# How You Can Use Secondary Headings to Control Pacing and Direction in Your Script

If I still haven't changed your mind, it's probably because you've seen real scripts full of detailed shots.
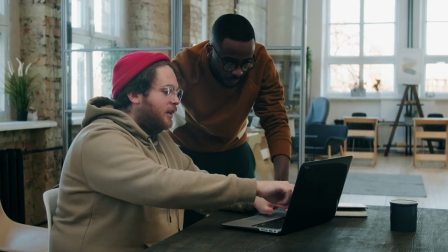But these are usually production scripts that the director and DP have gone through to decide those shots,
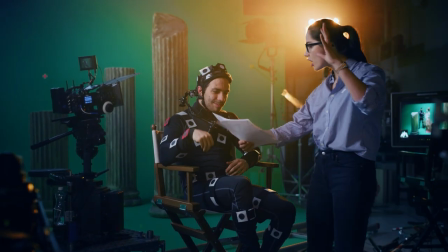or established director-slash-writer scripts where the screenwriter is already set to direct the project they're writing.
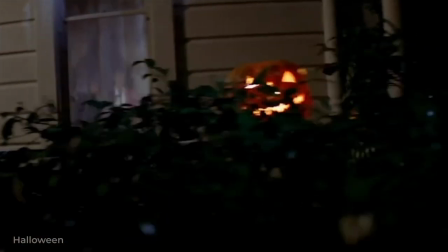If you're still unwavering, then maybe you're right. Maybe you have a scene that needs to be shot from the point of view of a killer in order to show they're there without revealing their identity.
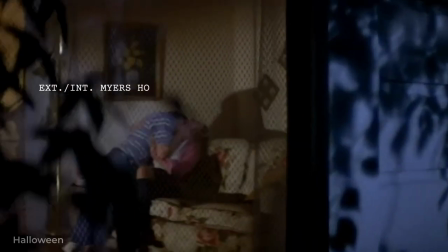Exterior-slash-interior. Myers House. Night. Subjective point of view.
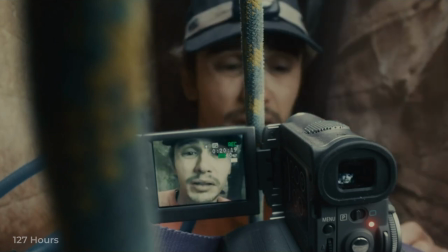Or perhaps your character picks up a camcorder to record a message that should look like a handheld shot.
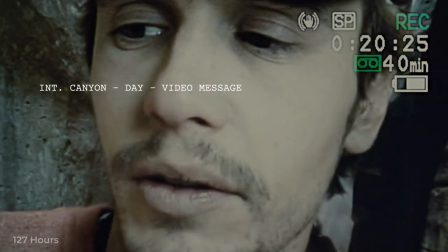Interior. Canyon. Day. Video message. If so, go confidently and write it. While there's rarely a reason to use a shot to direct the camera from the page, writers have another tool at their disposal to direct the mind's eye of the reader. Subjects. While the shot describes exactly how you want something to be framed, the subject indicates who or what to focus on.
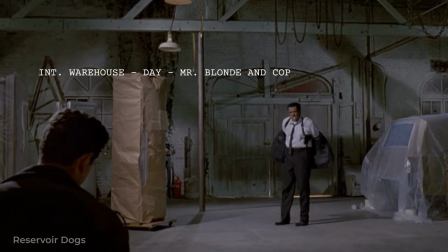Interior. Warehouse. Day. Mr. Blonde and Cop. Subjects are usually slotted after the shot, if you have one, and separated from the other elements with dashes.
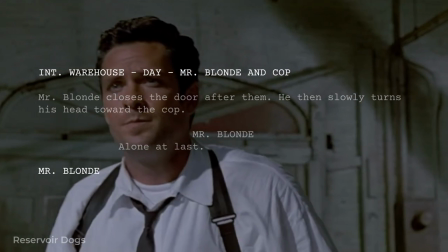And like shots, they can be included in primary headings or used as secondary headings. Shots and subjects can even be combined into a single element. Close-up, Cop's face. There's also a special kind of shot used to feature a uniquely important subject called an insert shot,
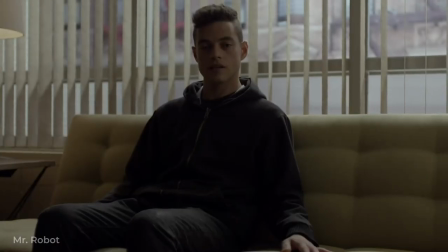where a close-up shot of a subject is literally inserted into the scene to point out visual information vital to the plot or character development.
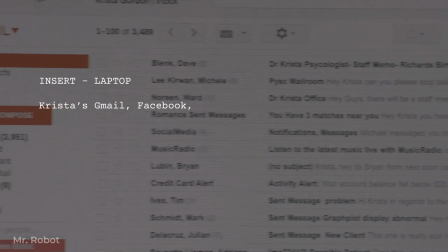Insert laptop. Krista's Gmail, Facebook, iTunes. We land on her eHarmony profile.
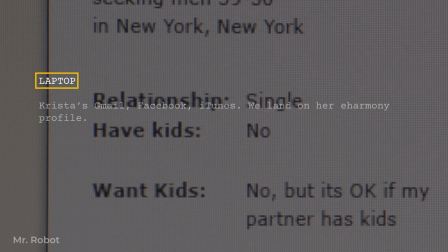But you see them less and less these days because a subject heading already gets your reader to imagine the subject close up.
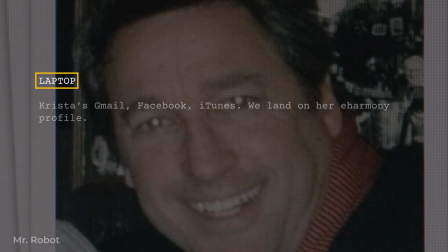If the laptop screen already gets their mind's eye envisioning a laptop, why do you even need to add the insert? Taken altogether, secondary headings are a great tool for you to use if you need to break up separate actions occurring in a single location, or simplifying condensed movement between related locations.
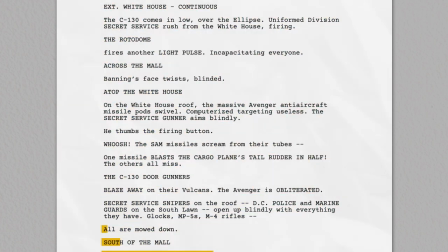They can transform a page full of dense text into something with a completely new rhythm, balanced white space, and chunking that breaks the beats into clearer, self-contained moments. How you use these headings is how you control the pace of your action and story, and gives your work a unique style that separates you from the rest of the pack. But sometimes you need to tell the reader something important about your scene that just doesn't fit into the standard scene heading elements, which is why you should check out this video to learn how to use scene heading notes to clear up timelines, identify dreams or flashbacks, and much more.